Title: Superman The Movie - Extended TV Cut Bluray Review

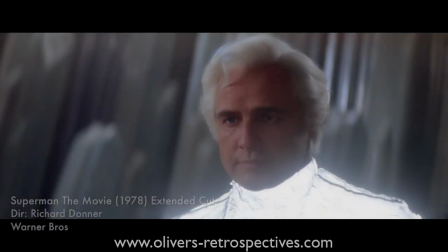The scenes on Krypton which make a great use of white, the level of grain is pretty high but also when you have those close ups of the actors it seems somewhat more detailed than the
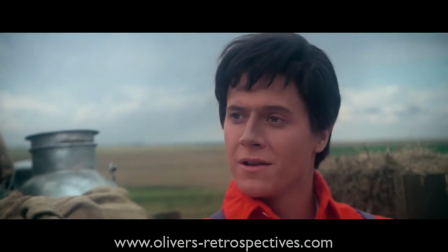remastered version so I think when eventually Warner Brothers get around to releasing a 4K version there would be
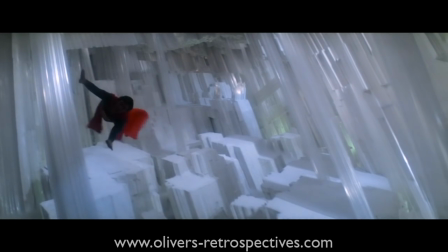more of a fine tuned reduction of grain to avoid any loss in detail. There does appear to be an issue with its sound mix,
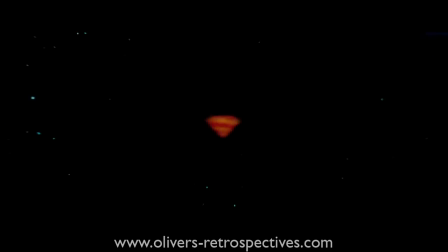the opening titles appear to have been damaged at some point and the team that transferred the print to digital have had to
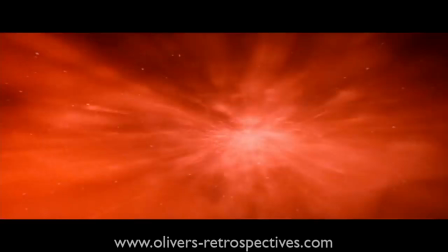re-loop the opening march from another source because to my ear it doesn't sound right when comparing it to its
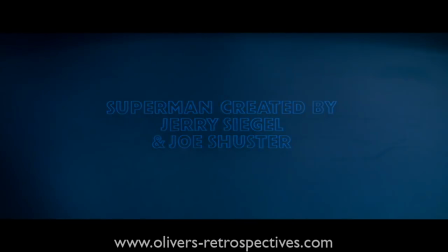original presentation and it's slightly out of sync but everything returns to normal once the opening titles are finished.
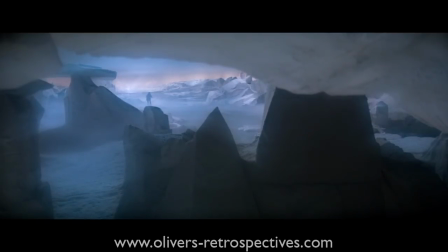It seems very odd as the picture itself is void of scratches or damage. An interesting piece of audio to listen out for is during the teenage years of Clark Kent.
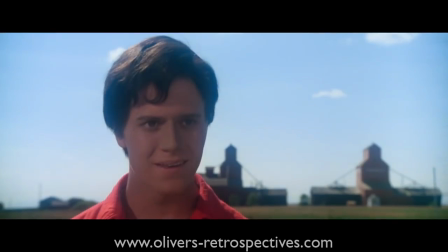Jeff used to play Clark and his voice was dubbed over by Chris Reeve for the theatrical cut but the extended scenes features Jeff's real voice which is a bit deeper than Chris's,
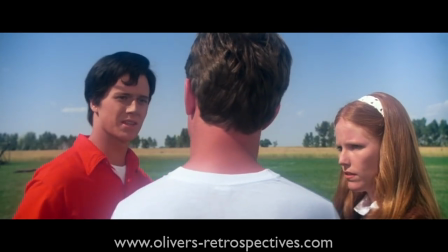So when it cuts to the extended scenes, it's Jeff's voice, then it cuts to Chris's voice. It's a little jarring, but not off-putting.
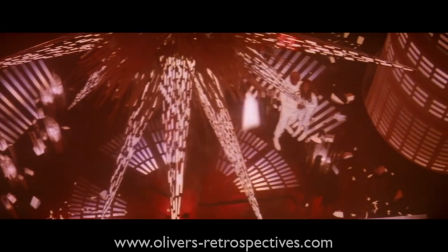Now, I'm not going to do a huge breakdown of each new scene throughout this cut, as it's good for you,
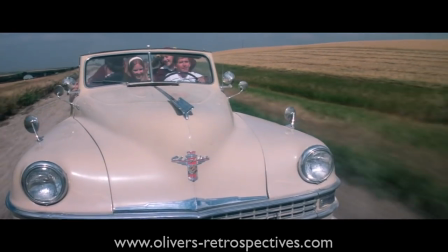the viewer, to have some surprises, but I'm going to point out some of the obvious scenes that will grab your attention.
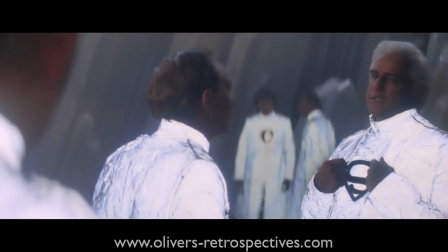The majority of the expanded Krypton sequence did turn up in the 2000 version, mostly with the Council,
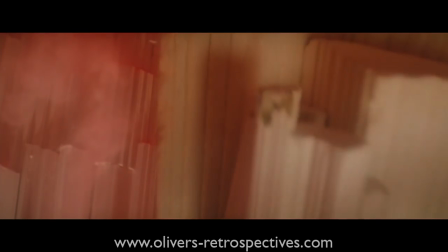and in this cut there was a couple of extra scenes available with the security guard, and as Krypton begins to fall apart,
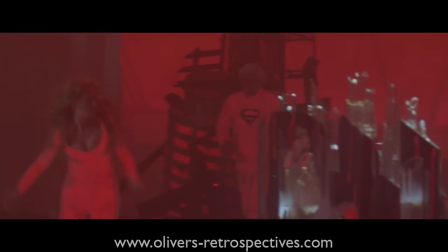there is more destruction on display. play. What will come to your attention is the score.
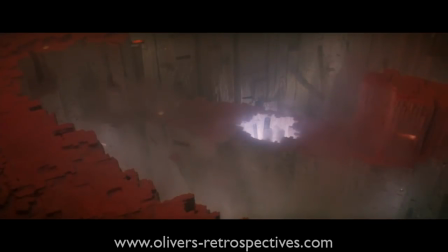John Williams often provided music for the entire film and the director would use it or decide to leave out some musical cues for creative effect,
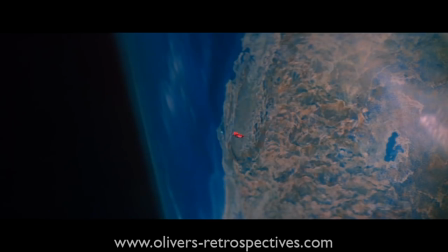so all the music has been put back into that scene. A lot of music is also restored to the earthquake sequence as the rocket hits the earth and everything falls into chaos.
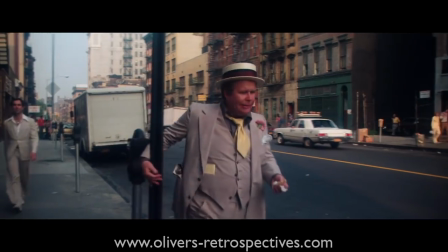Most scenes in the film have extended lines of dialogue and the bridging of one scene to the next and it becomes very clear
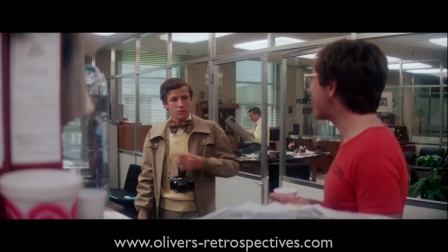that most of the new scenes were obviously cut for pacing issues so it feels like you're watching a rough cut so to speak.
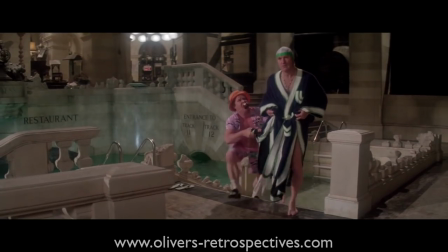There are moments of comedy that don't really work due to the scene being played out too long. A scene that was once funny has been slightly ruined for being dragged out.
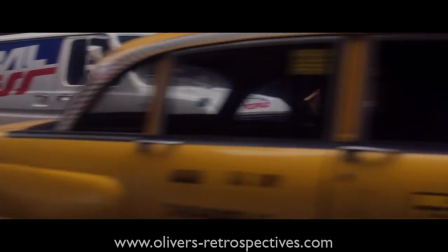Those moments are often scenes between Lex and Otis. The scene of Otis being tracked by the police is expanded quite a bit in this version and goes on for way too long.
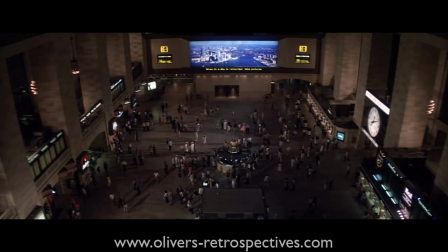The theatrical cut and special edition had it at the right length. The whole scene was always dragged out for me when I first watched the extended cut back in the 90s.
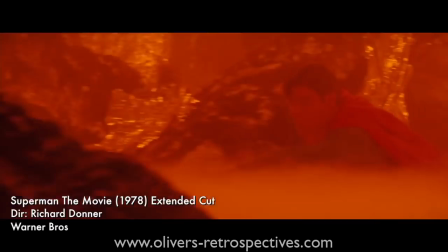I would say the majority of what the Soulkinds put into this version is the earthquake and how it affects San Francisco.
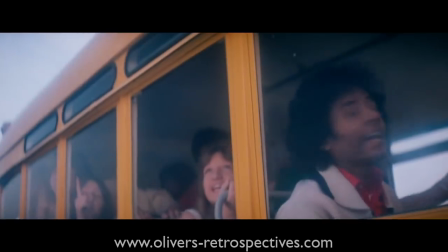You see buildings shifting and moving due to the quake and seeing Superman going from one location to another with cool zoptic work.
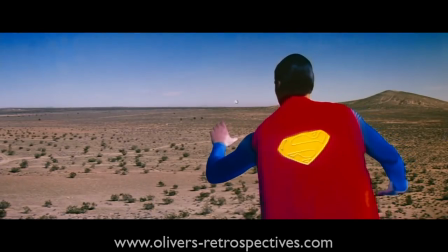One scene which many fans love is seeing Superman attempt to stop the rocket but it darts to his left, taking him by surprise.
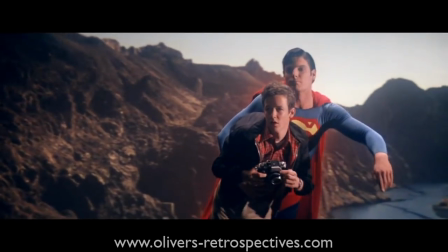Another great moment is when he saves Jimmy to let him take a photograph of the dam exploding.
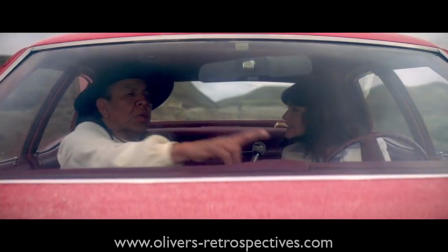As we saw at Lois early on in the film interviewing one of the Native Americans about this mysterious person, i.e Lex Luthor, buying up all this land,
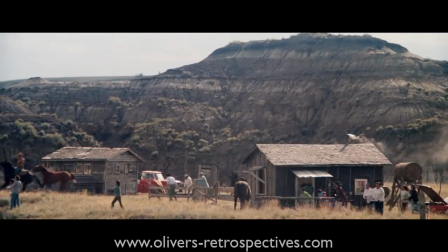you see this guy and his family and the others in the town below cheering as Waters return to their village due to the break and
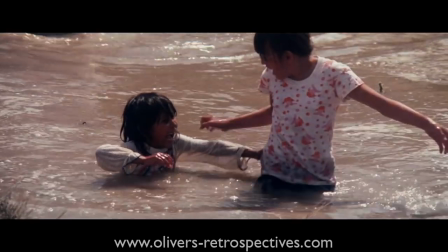eventual blocking of the dam by Superman. This is all just unnecessary footage and drags out the scene.
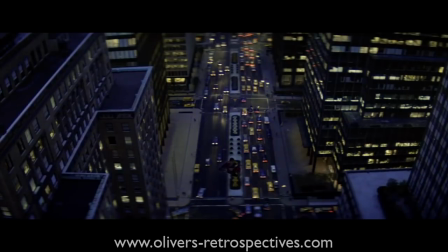It's surprising to see quite a few interesting FX shots being left out of the theatrical cut.
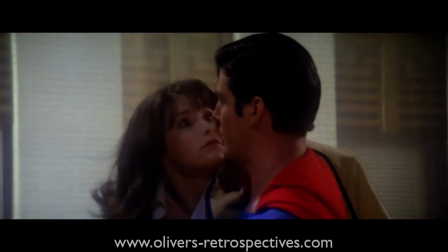When Superman saves Lois and makes his first appearance, you see him take off from the top of the Daily Planet,
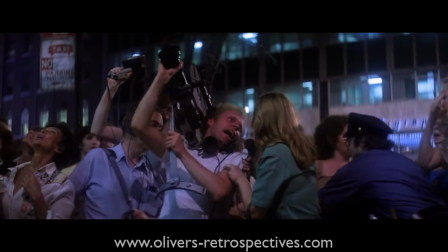he gets spotted by the press and you see him fly past the two towers with this incredible Zoptic effects work.
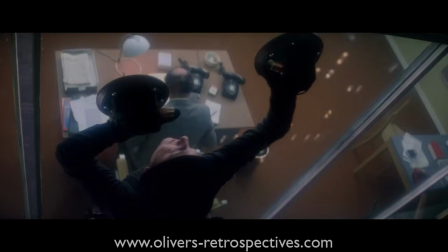The lighting is very impressive as they have made it reflect off Christopher Reeve. There's also a quick moment where you see Superman sneak up on the jewellery thief.
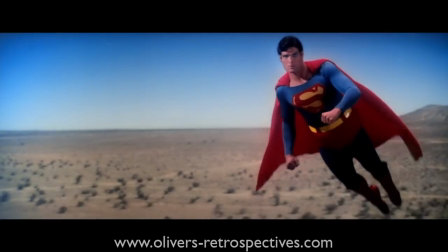With the Zoptic photography being expensive to do, you would expect Richard Donner to leave it all in the theatrical cut,
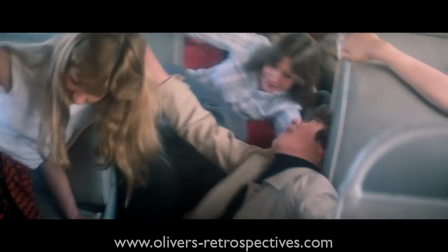but there's always a point where the editor and director have to make a decision to even take good stuff out to work to a run time.
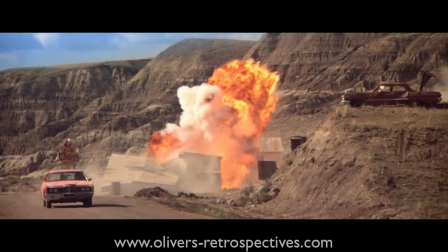Is this version of Superman worth getting?
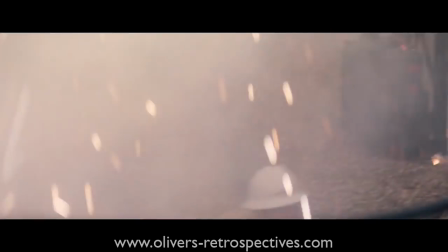Well if you are a fan of the series then I'm sure you've already seeked it out, but if you haven't had the chance or wasn't aware of it before seeing this video,
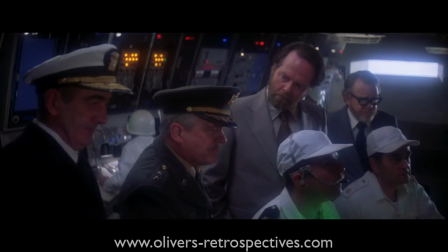I would still highly recommend it despite it not being the best version of the movie. For me it's wonderful having all this footage in widescreen and in high definition.
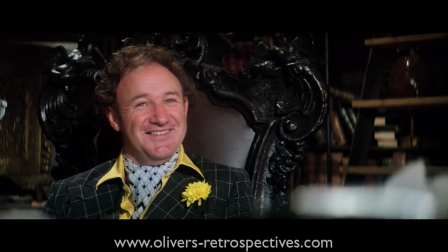I had for years viewed this on a crusty VHS tape in pan and scan. For me my favourite will always be the theatrical cut due to its pacing.